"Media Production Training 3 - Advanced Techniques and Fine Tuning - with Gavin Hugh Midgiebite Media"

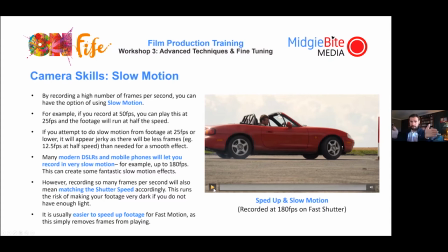And then, so we speed up, then we slow down just by playing the frames at a
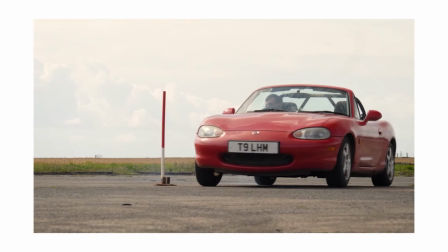and then we speed up again so take a look at this okay
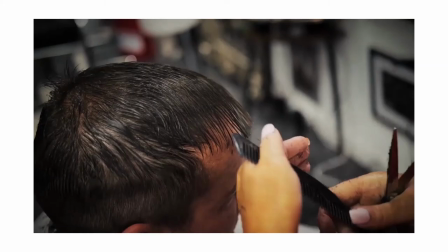you've
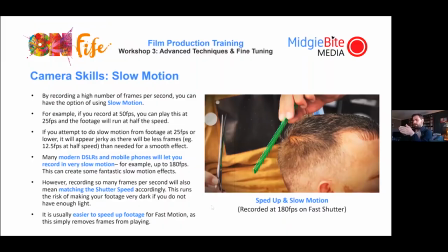obviously recorded more and more and more and more frames per second which gives you the options to slow it right down without losing any movement if
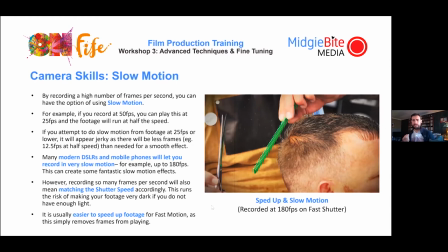you attempt to do slow motion with less than amount of frames that you would need so for example uh 25 frames per second um and you attempt to um you know put it in slow motion um you're basically doing 12.5 frames per second so the footage is going to look
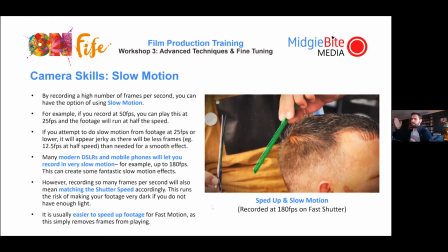really jerky and the movements are going to be a bit kind of like robotic and weird whereas if it's recorded say you're recording at 50 frames per second and then you drop that 25 50 percent to 25 seconds the movement's going to be smooth because you've got enough movement there for regular motion most modern
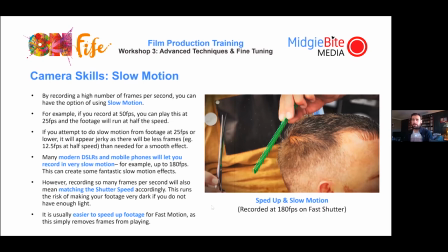dsl mobile phones actually have these options built in um uh you can record for example up to 180 fps and you get some amazing effects with this um one thing to remember is it doesn't often record sound when you do this um but you also have to match the shutter speed accordingly
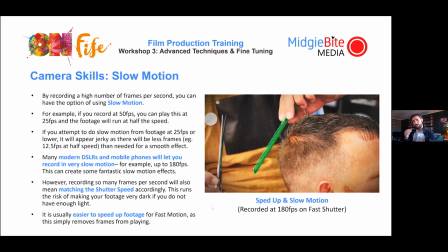and again it's not it's not a hard and fast rule but you probably want to and also bear in mind that when you're recording more frames per second less lights getting into the camera so you probably have to adjust your settings accordingly because um obviously it's moving so quickly that you're going to have to
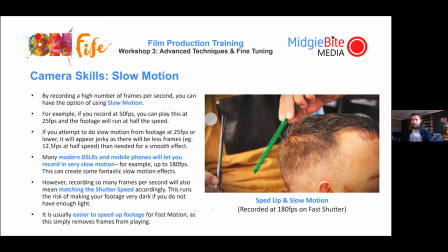compensate for that and it's usually easier to speed up footage um for fast motion as that just removes frames um so here we go a time
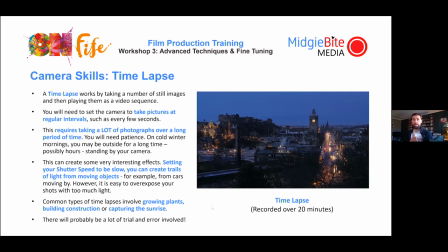lapse is another effect um time lapse works by taking a number of still images and then playing them as video sequence so here's one that I did at Calton Hill and went up to Calton Hill eight in the morning in winter, this was January, and pumped the tripod down, set the camera so that it took one photograph every five seconds or so,
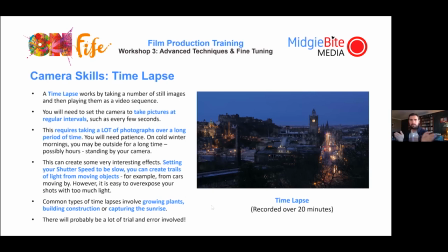record over 20 minutes, and then we get a sunrise effect. So the camera's taking pictures at regular intervals, and then you just play those photographs in sequence. It requires a lot of photographs and a lot of time, and it could be really cold if you do this in a winter morning. Common ones are things like sunrises or seeing traffic speak by. and you get some really interesting effects because but you need to set your
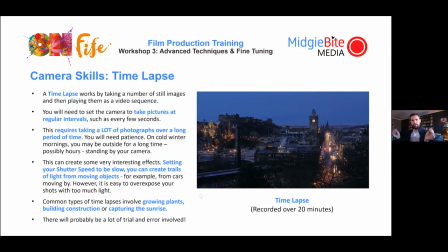shutter to be kind of um slow enough to actually kind of get those kind of trail of light effect this is what i'm talking about by the the slow
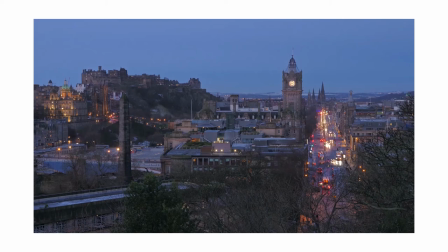shutter creating a kind of blur but it can be used really effectively so you can see the traffic on the right is kind of blurring as it moves and
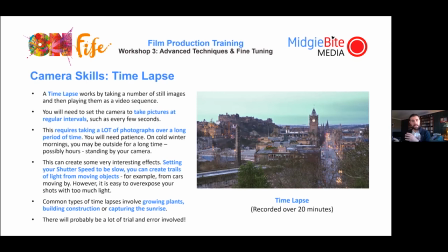that's because obviously the shutter is slow so they get a trail of light before the shutter refreshes so um obviously you have to kind of compensate again for your white sentence probably what a trial and error involved in this um and the reason for that is because if you get it wrong in the sentence you might wipe too much white in or you might like not enough white and um it's really difficult to get it right
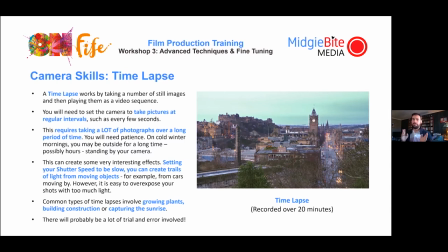um so if the first time you do this you get it completely wrong don't beat yourself up and if you're going to do sunrise um you can get little um apps uh that you can download which will tell you um direction to point your camera by pulling up your phone to the sky and it'll sort of like track the motion of the sun and what the sunrise is coming up from over here and you're like okay great you put your camera there get But again, as I say,
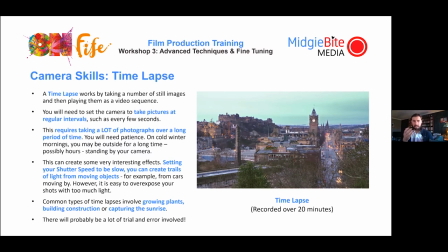trial and error, you're going to have to think about how you're going to do it. It's really easy to overexpose your shots, get too much white in, and then it just shows like an image of pure white.
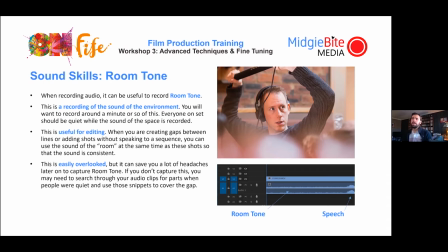So it takes a bit of practice. Okay, room tone, coming at the sound stuff. So when you record an audio, it's really useful to record room tone. That means basically the sound of the environment, which you spoke about before last time.